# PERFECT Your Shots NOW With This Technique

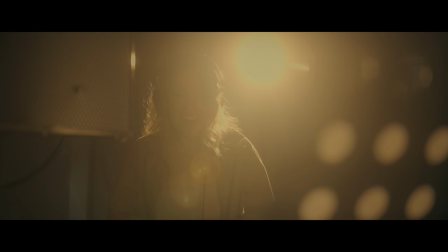So looking at this, yes, Sarah is singing into our mic and she's there,
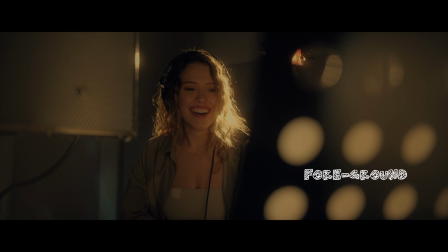but looking in the foreground, you've got the music stand, probably with some notes on it, some vocal notes to refer to, so on and so forth. So that creates our foreground. Yes, it's out of focus, yes, it's blurry, but you still get the idea of what is there in the foreground.
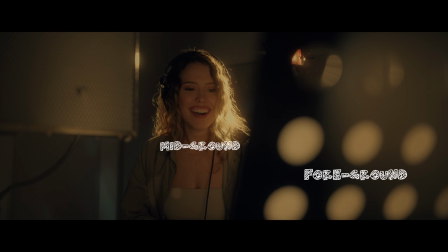Moving into the shot, then in the middle ground, you've got Sarah with her mic on, singing into the, or headphones on, singing into the microphone. There's our middle ground, she's tacked sharp, in focus, looking great. And then moving on into the background, shooting into the corner of the room to create as much depth as possible, especially in a small room, small working environment.
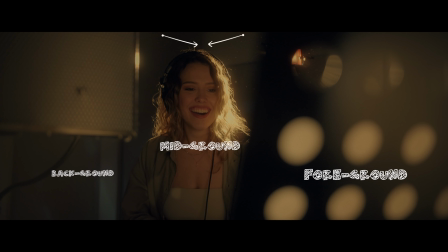But then also not only do you have the corner of the room creating that depth in that background But on the walls you've got some acoustic panels and that also contributes to telling the story of Okay, now you see the acoustic panels the mic the music stand so on and so forth She's probably in some kind of recording studio and now we're not just adding layers to make it look cool We're telling a story so work with what you have in the working environment that you're working in to more so contribute to this story of either the product or the character or whatever you're advertising or marketing or shooting, you want to add to that by adding to this story and using the layers that we're learning about to add in a bunch of these elements.
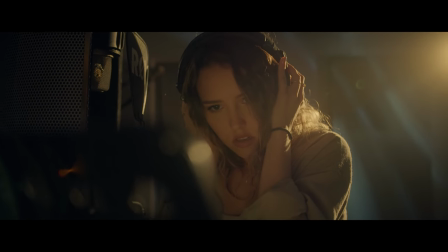Long story short, use what you have in your working environment to add on to the story of what your viewer should see
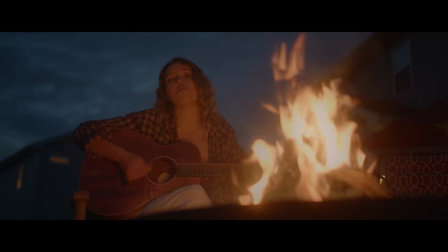and should feel and should smell and expand on this story using these layers that really add on to what your focal subject is. But what if you're out in the field running gun shooting and you don't have anything that you necessarily need to add layers and to tell a story. Well, a lot of the times I'll add in layers just to add in this more depth and I'll use anything that I have available.
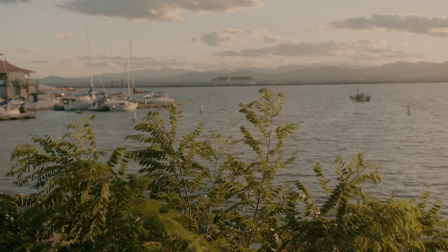If I'm out in the woods, I'll use a branch or a flower or tree or grass or anything like that just to add in this foreground or sometimes I'll even take my phone and use the reflection just to cast a reflection like a double reflection of what my subject actually is when I'm shooting. So now you've got like this cool ghosting reflection of your subject acting as the foreground. At the end of the day, this definitely is not the only tool to have in your arsenal to get a great composition. And also at the same time, this is not the only tool that you should have in your arsenal for your creative choice and your creative style. Definitely make sure you're getting this diversity with your shots and your style of shots, but I really do hope that this tip is something that you can just keep Keep on your tool belt and help you out with everything. And if you did find this helpful, please hit that like button, the share button if you feel so inclined. And if you're new here, that subscribe button with a little jingle bell there at the bottom. And until next time, go exercise that creative muscle you've got in your brain and I'll see you next week.
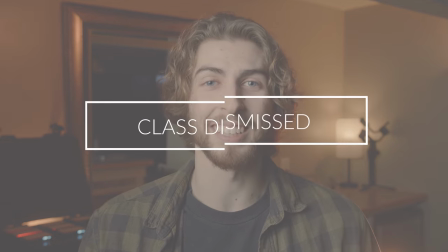Class dismissed.